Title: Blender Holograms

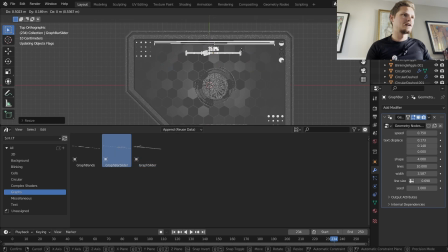12:20 No, I like this one because it has a number that maybe we should put it right below the DNA. Got a text message. Hopefully that doesn't mess with the recording. I like to put it right next to an element that feels like it motivates it. So something like that.
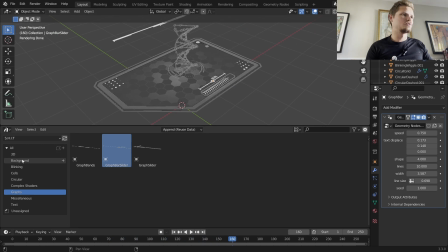12:39 Couple final elements, since I don't want this to be too long, since this is just a kit bashing kind of thing. I want to motivate this DNA even more, and there's a great element for that.
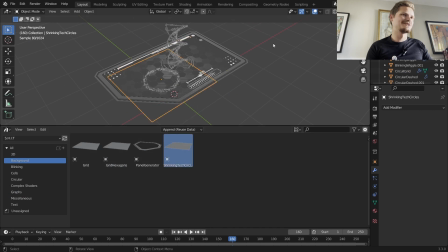12:51 It's called Shrinking Text Circle. Didn't know what to call it, so that's what we're calling it. And this is another shader element, which you can see it kind of has these circles that contract towards the center.
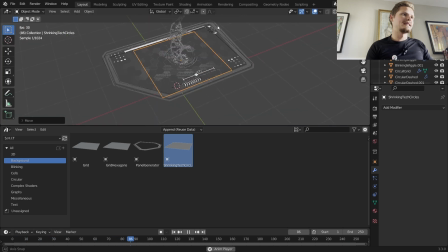13:05 And I'm just going to properly motivate that. And that just makes it feel like there's energy leaking into the DNA and stuff like that.
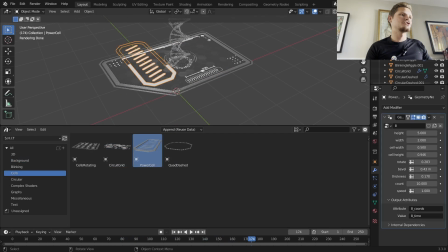13:15 Final elements before we wrap up here, we can just add some cells that do various things. So I'm going to make a duplicate here. For this one, I'm going to change the speed so they're not exactly synced up.
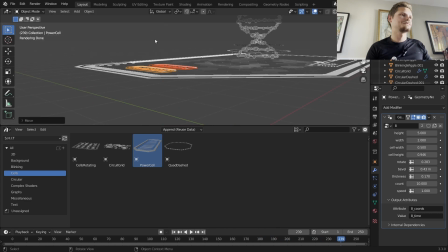13:29 These are just kind of like, I call them like power cells in my mind. They rotate, they do a thing. But I don't want to get too complicated at this point. I think I'm pretty happy with the way this is looking.
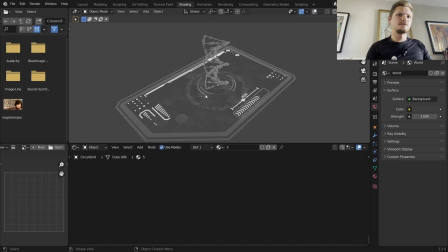13:47 Okay. So here we have, and I keep getting a message from Uber. They gotta fucking chill. Here we have a hologram element. I want to show you how to do some basic compositing, because this isn't the end.
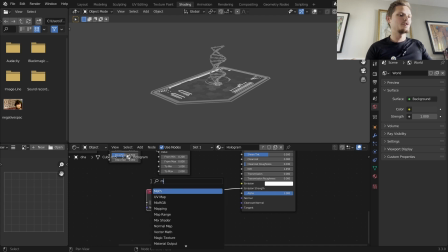13:59 This is just like how you make the thing. The way you make it look good is with compositing. So first of all, I'm going to increase kind of the strength of this Fresnel effect, but keep it kind of on the boundaries. So here we have the thing. Let's render it.
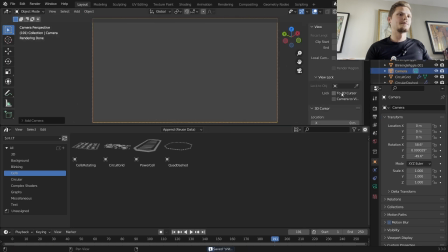14:15 So from the camera view, which would be helpful if we had a camera, what I'm going to do, I know I just went deep voice on you, I just realized I was going high-pitched voice. I'm going to pick an angle that looks good. Perfect trick for holograms is always go orthographic.
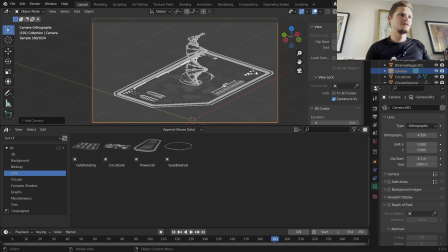14:29 It just kind of looks cool. And then you can zoom in, position your view and your element and all that, and add depth of field centered on the center element, which is DNA. You want some stuff to be out of focus.
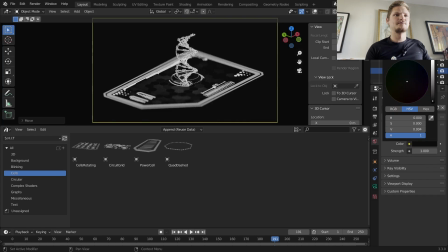14:41 It looks cool. Okay, background, make it either black or just a tiny bit gray, and I think I'm happy with that.
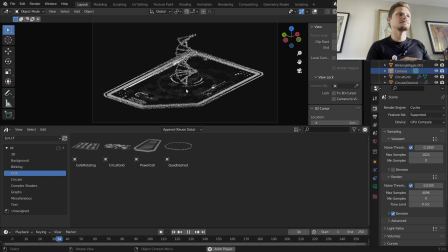14:50 So now, here's our hologram. Super simple. This is one of the ones that I made as a demo. I'm just going to change some render settings, and we want to render one frame so that we can do our compositing.
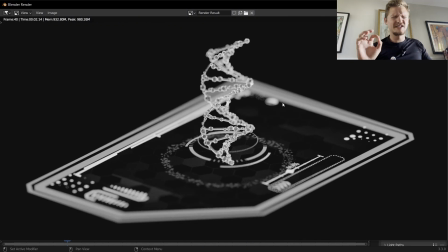15:03 And it renders pretty fast. By the way, almost all of this, like 95% of this, is compatible with Eevee.
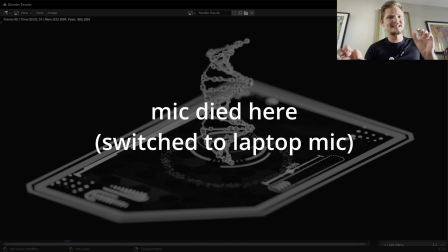15:09 And it's 100% compatible with Eevee. It's just that that last 5% benefits from cycles.
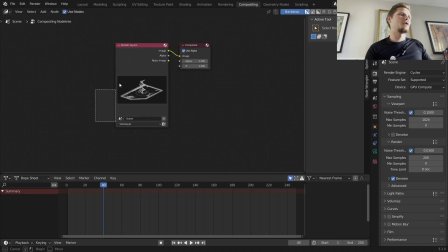15:16 I think everything should technically work. Okay. My shit works.
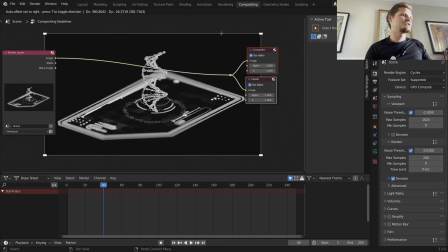15:23 I don't know how else to put it. So here we have a render. Let's make it look good. First thing you might be tempted to do is add a glare node, just to add in those details, and that's fine.
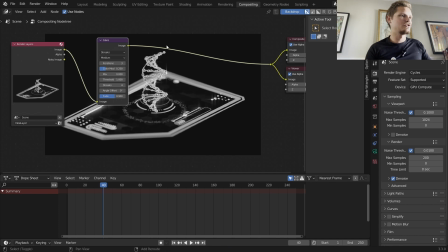15:34 But I think the best way to add in kind of a blur that makes it look hologrammy is a directional blur, which seems like a weird move, but follow along. So what you want to do is you want to bump the distance.
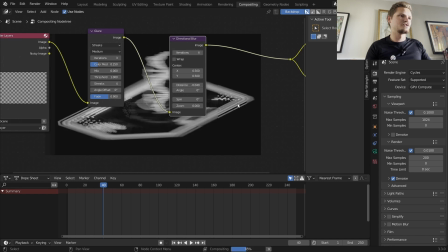15:47 I'm going to make it negative. I'm going to make a couple iterations so it doesn't feel so choppy. And I'm going to rotate this by 90 degrees. So now this directional blur is going vertically. And you're thinking, this looks horrible. What are you thinking?
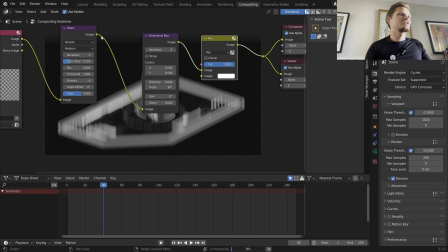15:59 The idea is you mix this over the glare using an addition,
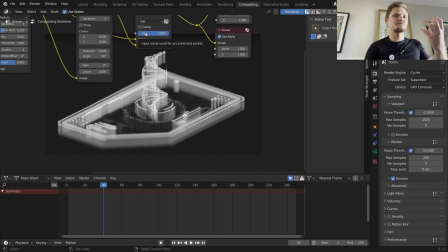16:05 and that kind of makes it feel like there's a projection going upwards or downwards.
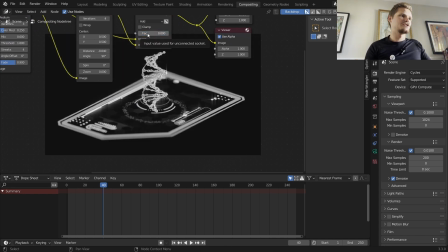16:10 So when this is set to 0, we don't have any of that. And as we increase it a little, it's just going to add that kind of directional blur, and you can increase or decrease the length of that.
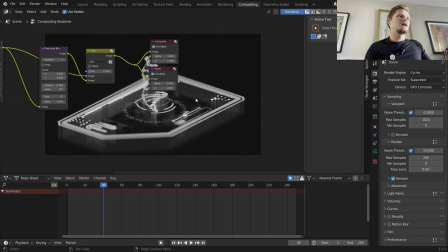16:20 That's just going to make it feel more like a hologram, okay? Other things you can do is you could do the color in the material.